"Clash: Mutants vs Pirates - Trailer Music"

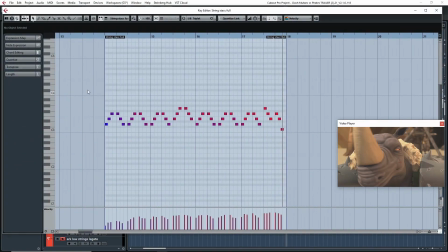3604s
So on this, this basically I just copied, pasted over here. And then to make it different and keep on making it interesting, I changed these last 6 notes here to G, F, E, F, E, C. But it's the same chord progression.
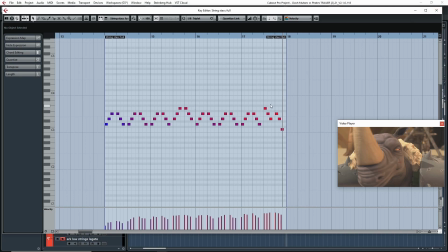3622s
So you can see here, this is D, and then this is, I think, is C major.
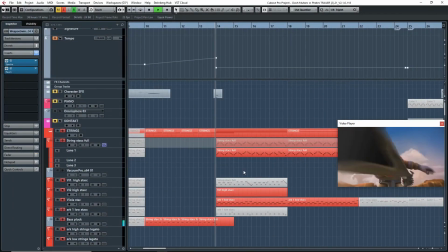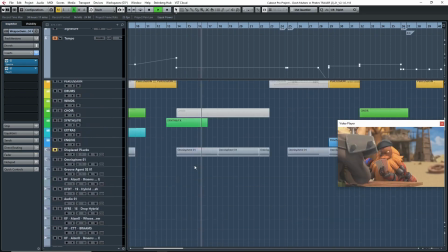3632s
So if I mute these two together, there's really not much going on here in terms of music.
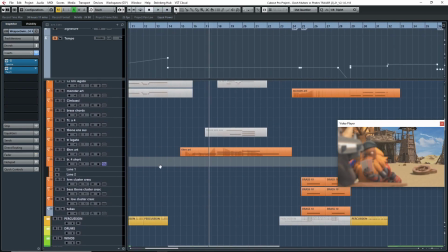3638s
You have your horns. So let's have a listen to this.
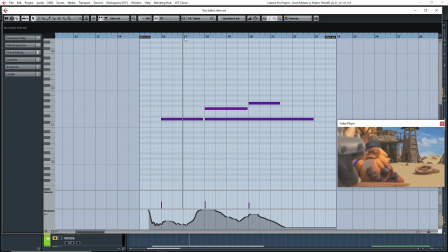3649s
And these are just here to kind of like mimic or accompany this rhinoceros character here. And the spaceship that just came into play. Oops. Shouldn't be like that.
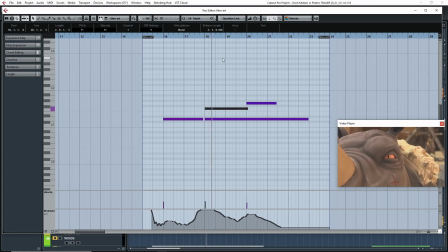So again, this is just to add an extra bit of tension. And again, it's not doing much.
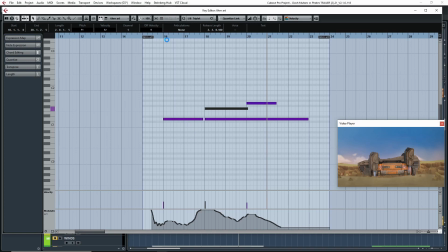3686s
It's just D, F, G, right? So it's just playing along with the strings and just adding that extra bass line
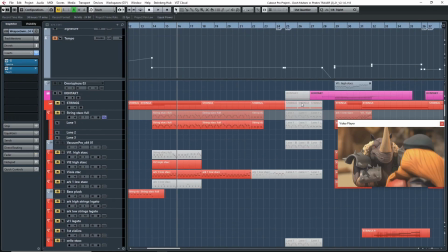3695s
to move the scene forward and to make it, to introduce that spaceship, I guess.
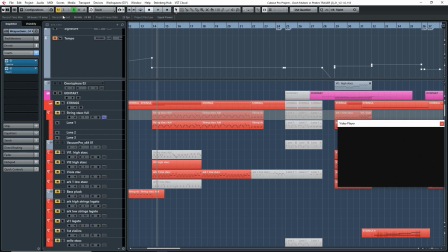3701s
So if I put that all together,
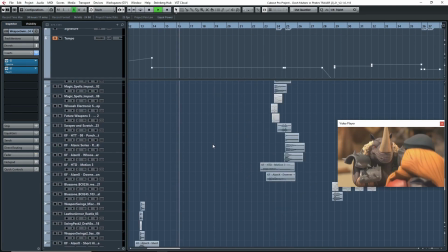3705s
that's basically all that's happening musically. Yeah.
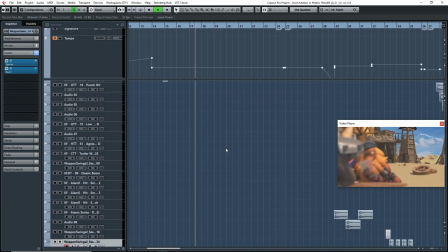3710s
The rest is kind of sound design.
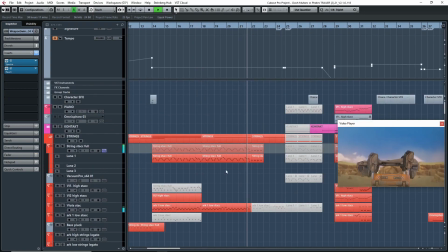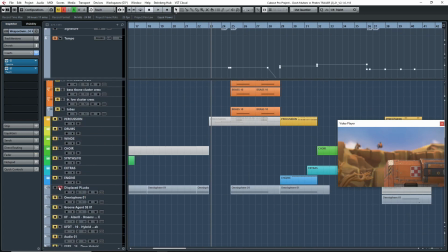3720s
And yeah, that's it. That, like, really, the rest is just sound design. So it's very simple, very light texture.
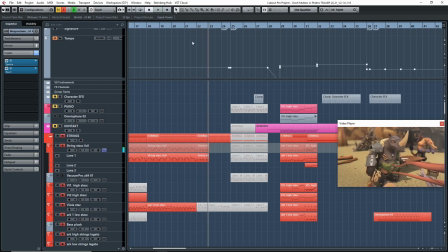3727s
And I end it just like this. And the reason I ended it like this is just to make it kind of feel uncertain, like, oh, what's going to happen next? So you have da da da da da da da da. And then there's nothing.
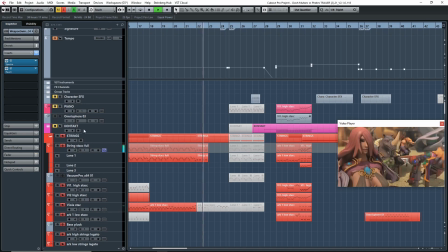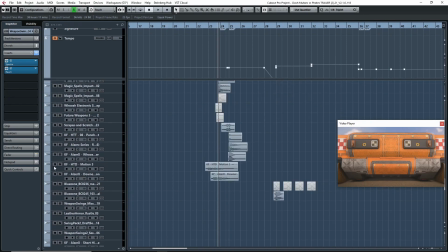3747s
And even musically, there's nothing. There's only, for this section here, I didn't want any music. All that's happening here is the ambience of the spaceship.
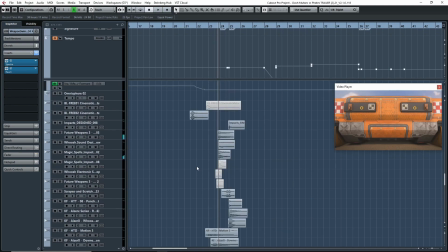3757s
And that's it. Right? So from that moment on, it's just all sound design. And that's it.
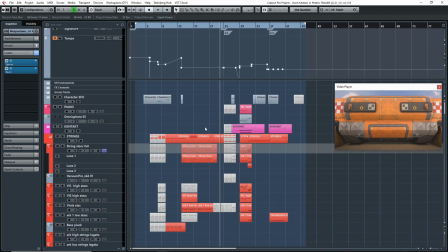3763s
So for this middle section, I really kept it simple. And yeah, it's just to keep the music and the intensity moving forward.
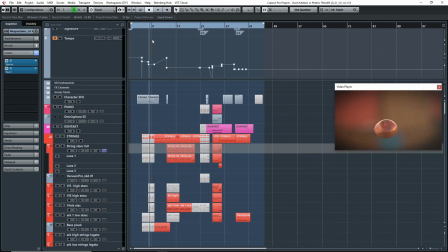3771s
That was the idea for this section. And that's basically, this is it. Like, the trailer is pretty much done.
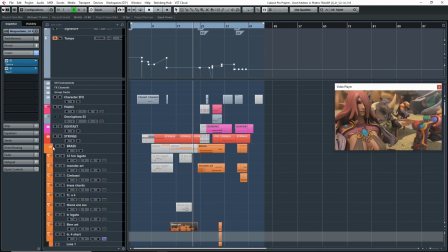3776s
I think I went over every section like that. So I think that's everything.
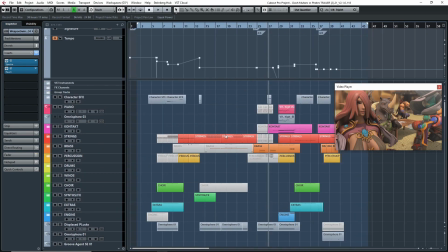3782s
So yeah, you'll notice a lot of similar kind of strategies for building tension.
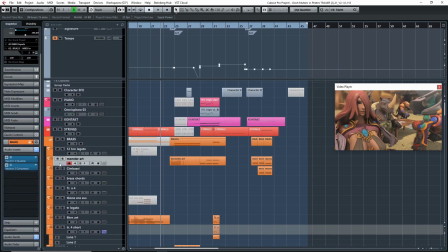3787s
A lot of, Brahms and the low brass and monster brass. And you'll notice clusters, also great for adding intensity.
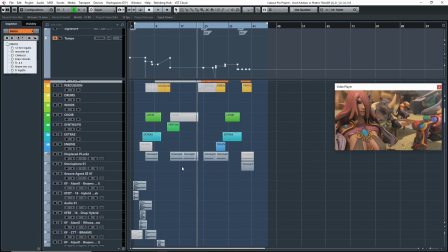3796s
Again, a lot of low synth plucks. Right, I use that in almost every section here. And of course, you can't have a trailer without having a bunch of trailer hits and Brahms.
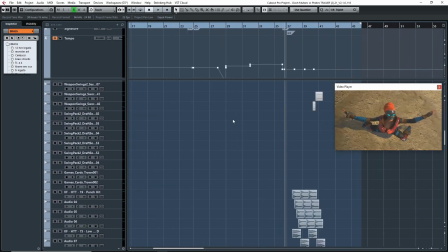3810s
So that's another thing that you'll see everywhere. But hopefully, just by kind of going through this video, you kind of have an idea.
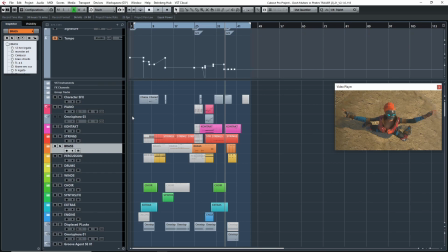3817s
You can see how I created it, or my thought process behind how I created it and why I created it this way.
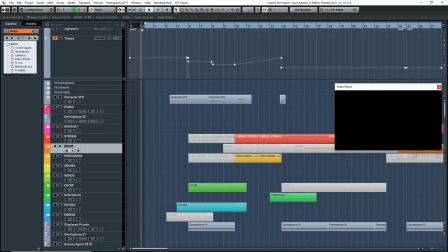3822s
Because usually, I don't know if everyone does this, but like usually I'll just start from the beginning of an idea and then I'll just write from the beginning to the end.
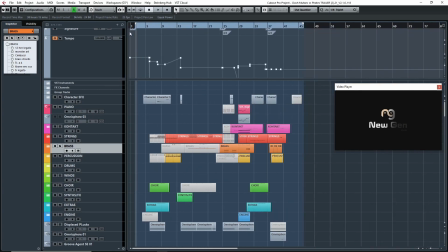3830s
So if this was just a piece of music or something, I'd start at the beginning and I'd just write all the way through to the end.
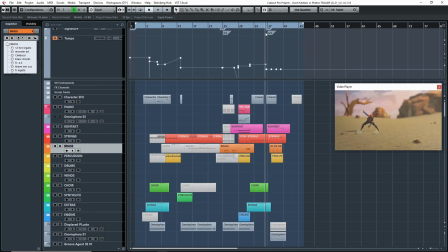3835s
But because this is a trailer, I really had to work in chunks, especially to make sure I had the important parts laid out and the foundations laid out that were the most important.
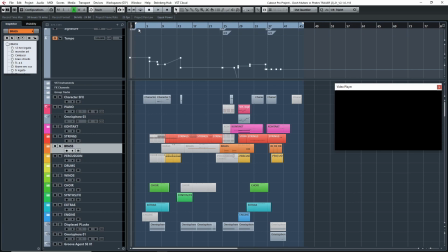3843s
And then I could kind of work around that. So, yeah, I mean, there's no right or wrong way of doing it.
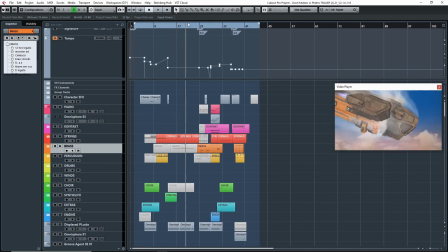3848s
That's just the way I did it. So hopefully you get something out of that.